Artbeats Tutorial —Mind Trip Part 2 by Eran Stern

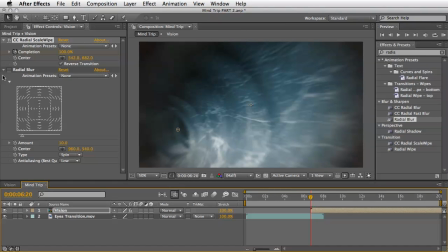As for the radial blur, I'll start with a value of 100 at the start of the clip, set a keyframe here, and also remember to set the type to zoom.
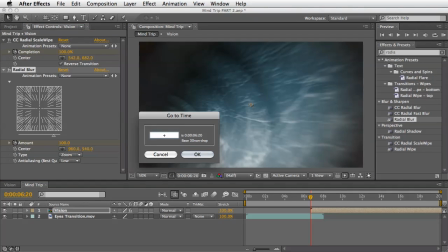And then I think I will move 30 frames further in time and reset the amount back to 0.
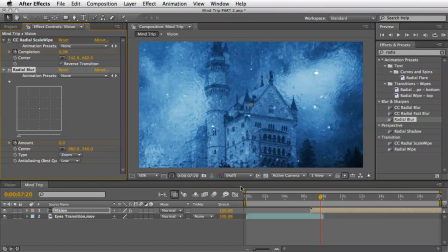This will give the illusion that the image is just smearing from this vortex,
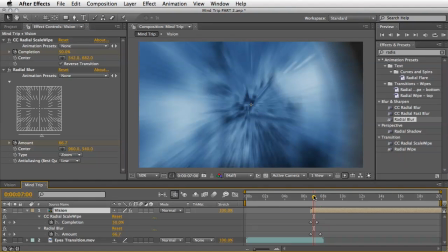very similar to the crash zoom effect if you know it. Another good idea will be to create a fast scaling animation to this layer as it settles in.
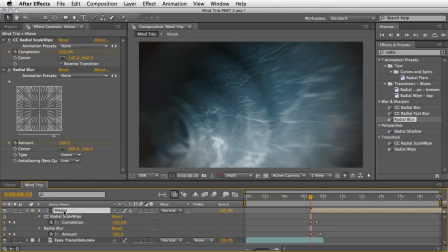So I'll select the layer, press S to see the scale properties, and let's crank it at the beginning to 150 and then move like 20 frames or so and set it to
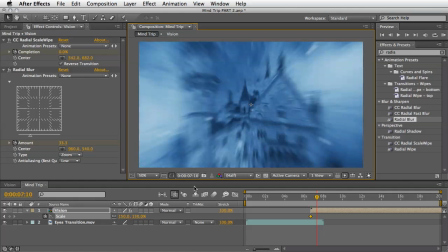67%, which should fit the comp we are in.
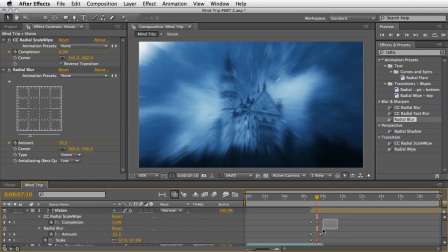I'll also select all the keyframes that I've created, and by hitting F9, I'll convert them to an easy ease keyframes.
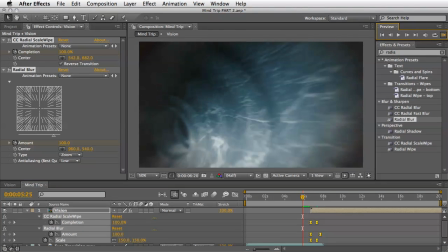Let's take a short break now and look at what we've got so far just around the area of the transition.
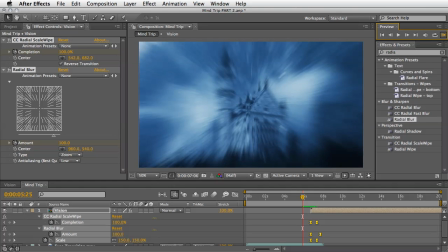It looks very nice, but I'm not quite happy yet.
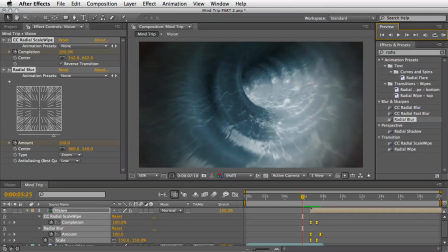I think we need some additional lightning just to help us going from one state to the other.
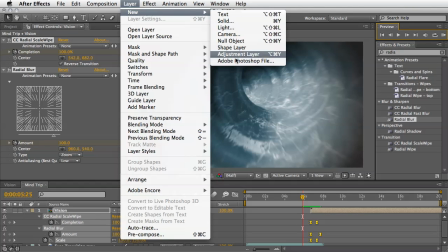To do so, I'll create a new adjustment layer, and to this layer I'll add the glow effect and
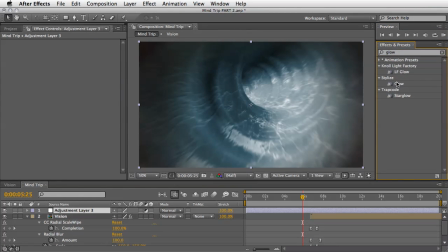set few keyframes which will help us once again to mix the layers below.
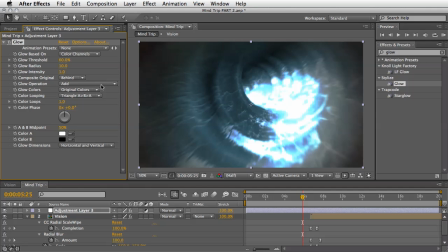What we basically want to do here is to play with the glow threshold the glow radius and the glow intensity to create an interesting blend of highlights between the two clips.
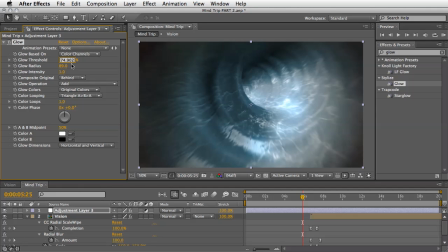I'll begin by raising the glow threshold to 75% and also the glow radius I think to the same value. And let's now play with the glow intensity and fade it over time.
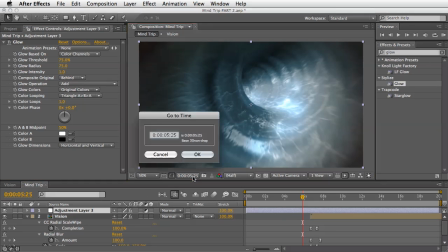So around 3 seconds, I'll set a keyframe for the intensity with a value of 0.
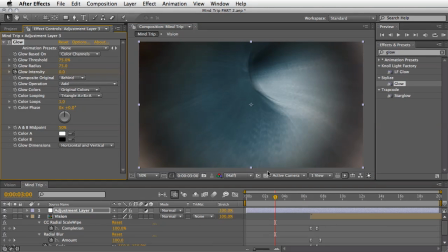Move forward to the start of the vision clip and then raise it to maybe 0.5.
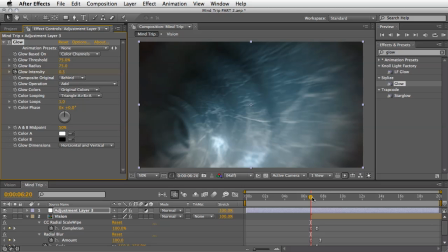Let it stay like this for a few frames and maybe around 10 seconds in my timeline,
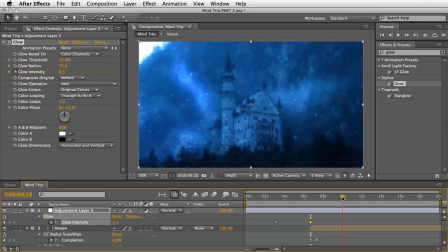I'll set it back to 0. On top of that, we should also animate the glow threshold around the area of the transition itself.
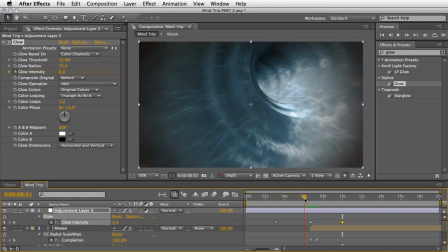So, few frames before the clip is visible, I'll stick a keyframe with the same value I've got, 75%.
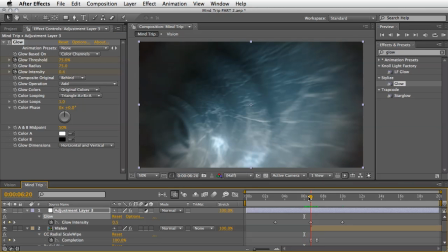And then at the transition point, I'll lower it to around 15 or 10. You need to eyeball it.
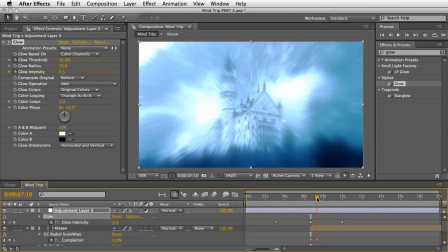And then maybe raise it back again to 75% after the visuals have changed below.
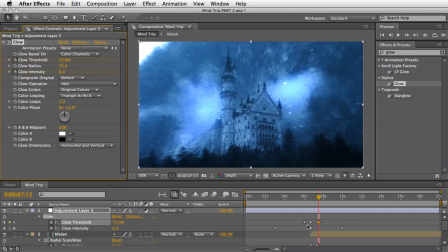As always, I'm sharing my values here just that you can follow if you're using the same footage.
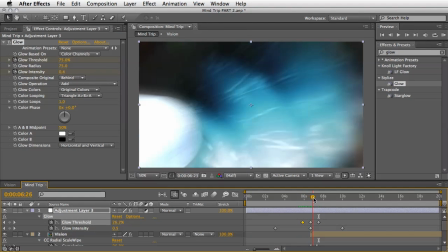When working with a different one, you need to play with these numbers and judge what looks best in your eyes.
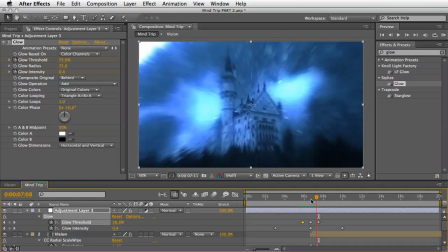Anyhow, the deed is done and we can take a quick look of what we've accomplished.
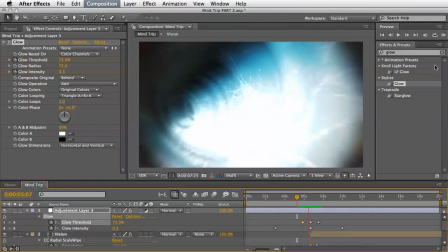Well, now it looks much better, but we can definitely boost it even higher.
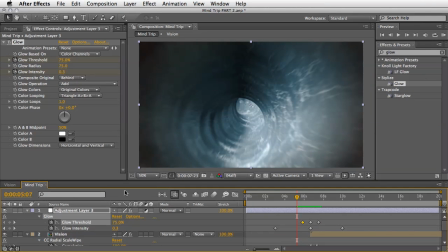What do you know? We are aspiring to be the best in our class. Oh yeah. So, especially for you, I'll happen to have a clip that will help us to put some magic into our shot. This is clip CC113.